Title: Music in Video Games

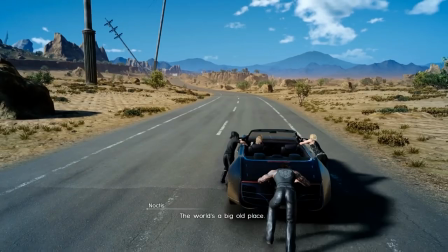[8:20]
Or even a merry car-pushing sesh with the boys to some Florence and the Machine in Final Fantasy 15.
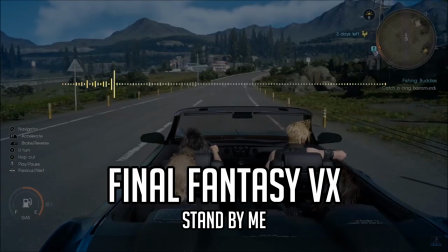[8:28]
That last one is especially cool because they throw in the classic opening prelude on top of the licensed music, just in case you forgot what game you're playing.
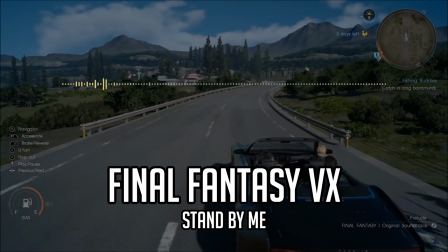[8:35] When the night has
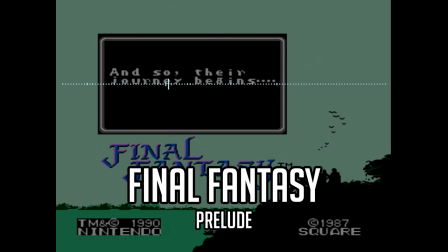[8:41] come and the land is dark.
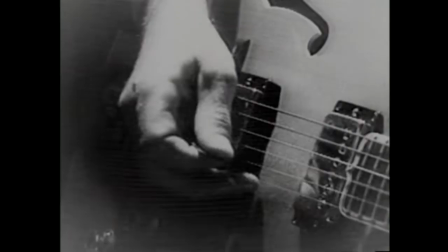[8:48]
It has the advantage of being able to use an iconic tune to invoke a sense of nostalgia and new beginnings, while also being Stand By Me.
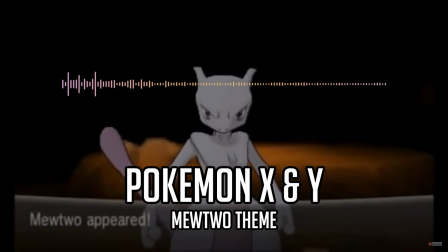[8:59]
And I think that's my favorite way of making a song really stand out. You know, with, like, recurring tunes.
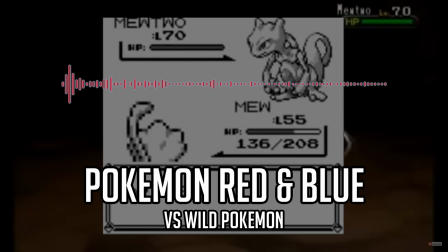I think they're technically called leitmotifs, but I'm not 100% sure what that actually means, because I'm not a fucking nerd.
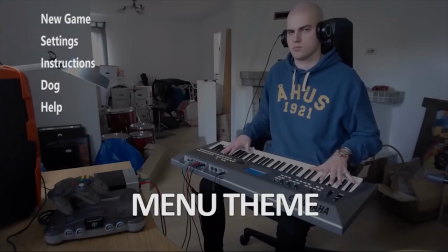[9:19]
But you know what I mean. Seth Everman has a great video where he makes up, like, generic video game music, and it's really funny.
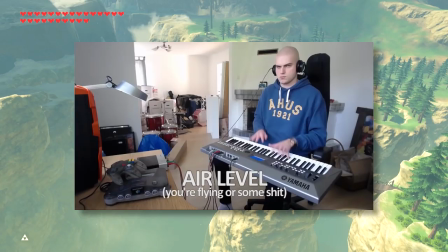[9:26]
I'll leave a link in the thing if you haven't seen it. But there's this bit where he makes up something for an air level,
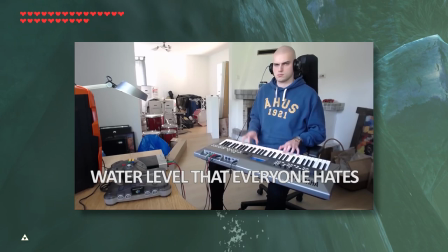[9:33]
an earth level, a water level, and a fire level.
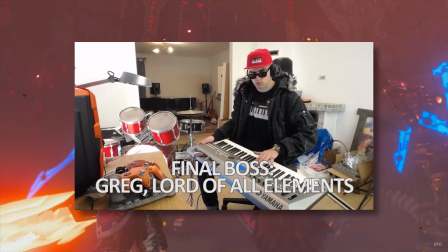[9:43]
And then when he's doing the music for the hypothetical last boss, he uses those themes to tie it all together.
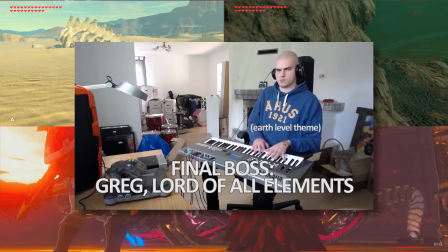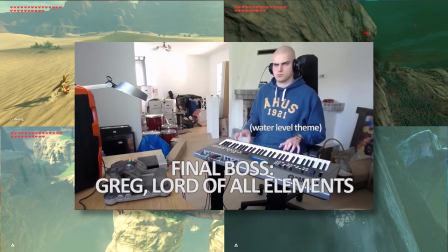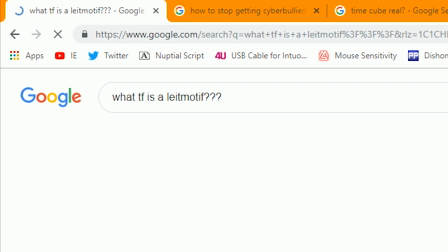[10:00]
Like, this method is so effective on such a fundamental level, it works even when you're taking the piss.
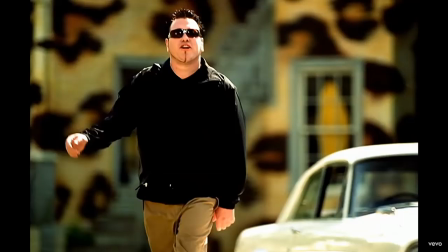[10:06]
I think this kind of stuff is used most effectively when you take the chord progression from one theme and alter it to have an entirely different feel.
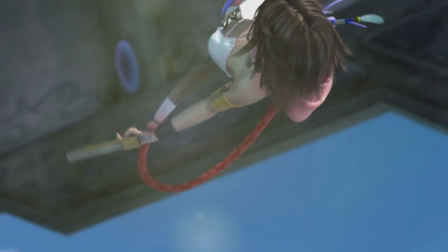[10:16]
Take Yuna's theme from 10-2. Look, it has a good soundtrack, okay?
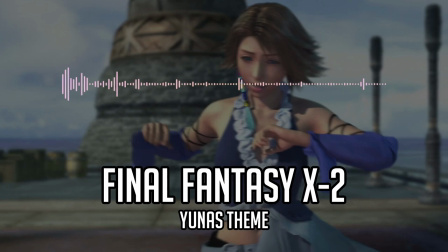[10:20]
In this game, Yuna has kind of grown into this outgoing, bubbly personality, and her theme is written to reflect that.
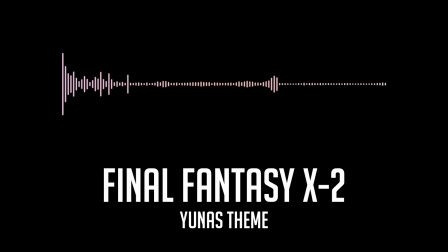[10:27]
But for the more somber moments, they take that song and shift the key down from A major to A minor, and ditch the funky pop synth for a lonely piano.
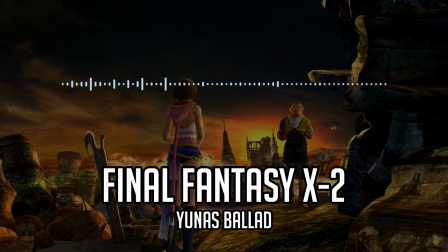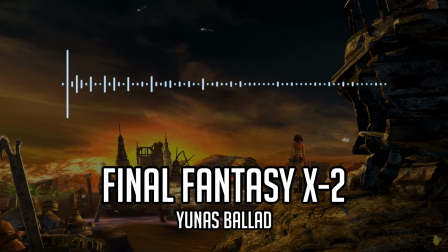[10:43]
This one feels much more melancholic or despondent or some other third synonym, but it's still distinctly tied to Yuna.
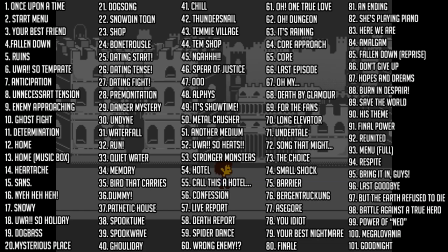[10:51]
Undertale does this stuff all the time.
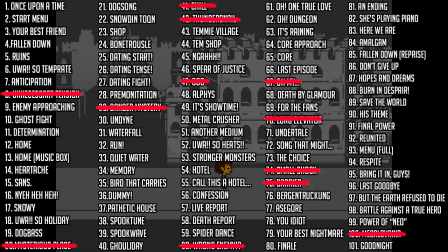[10:53]
Like, of the 101 songs in its soundtrack, only something like 12 of them don't have any musical connection to another song.
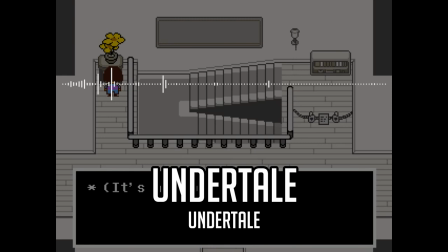[11:00]
You'll have a hard time forgetting the main theme of the game because you just keep hearing it everywhere.
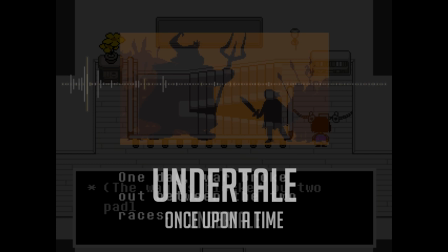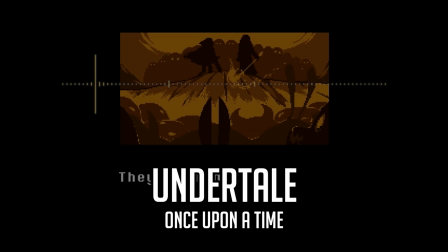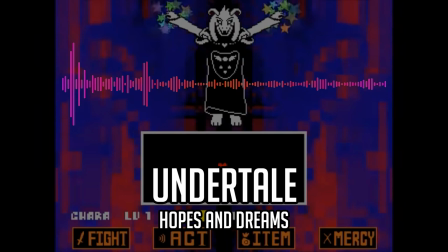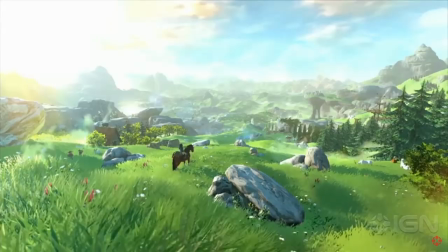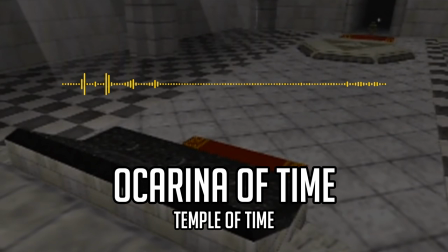[11:35]
Breath of the Wild takes a more holistic approach, by taking the soundtracks from previous games which most of us grew up with.
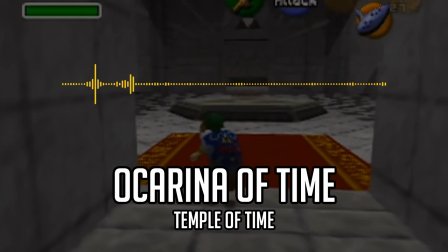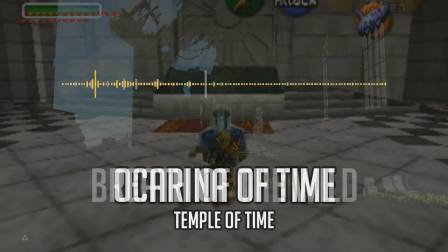[11:47]
And then stripping them down to whispers of a time long forgotten.
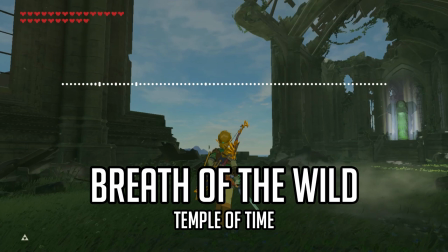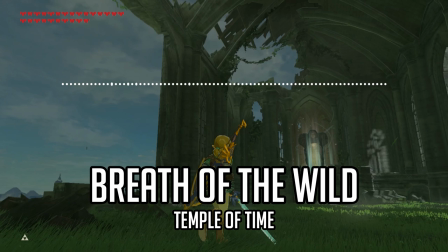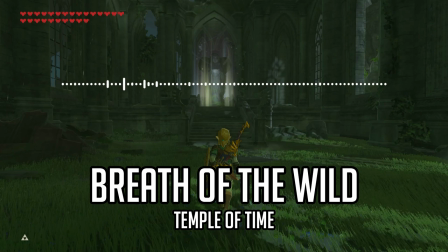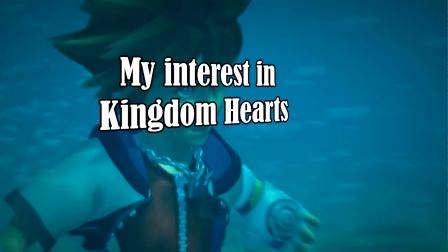[12:11]
Music in video games is important. Even though I've never grown out of a series harder than I did with Kingdom Hearts,
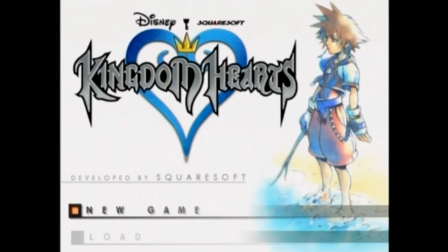[12:18]
I'll still never forget holding my phone up to the TV speakers as a kid so I could record the title music and use it as my ringtone.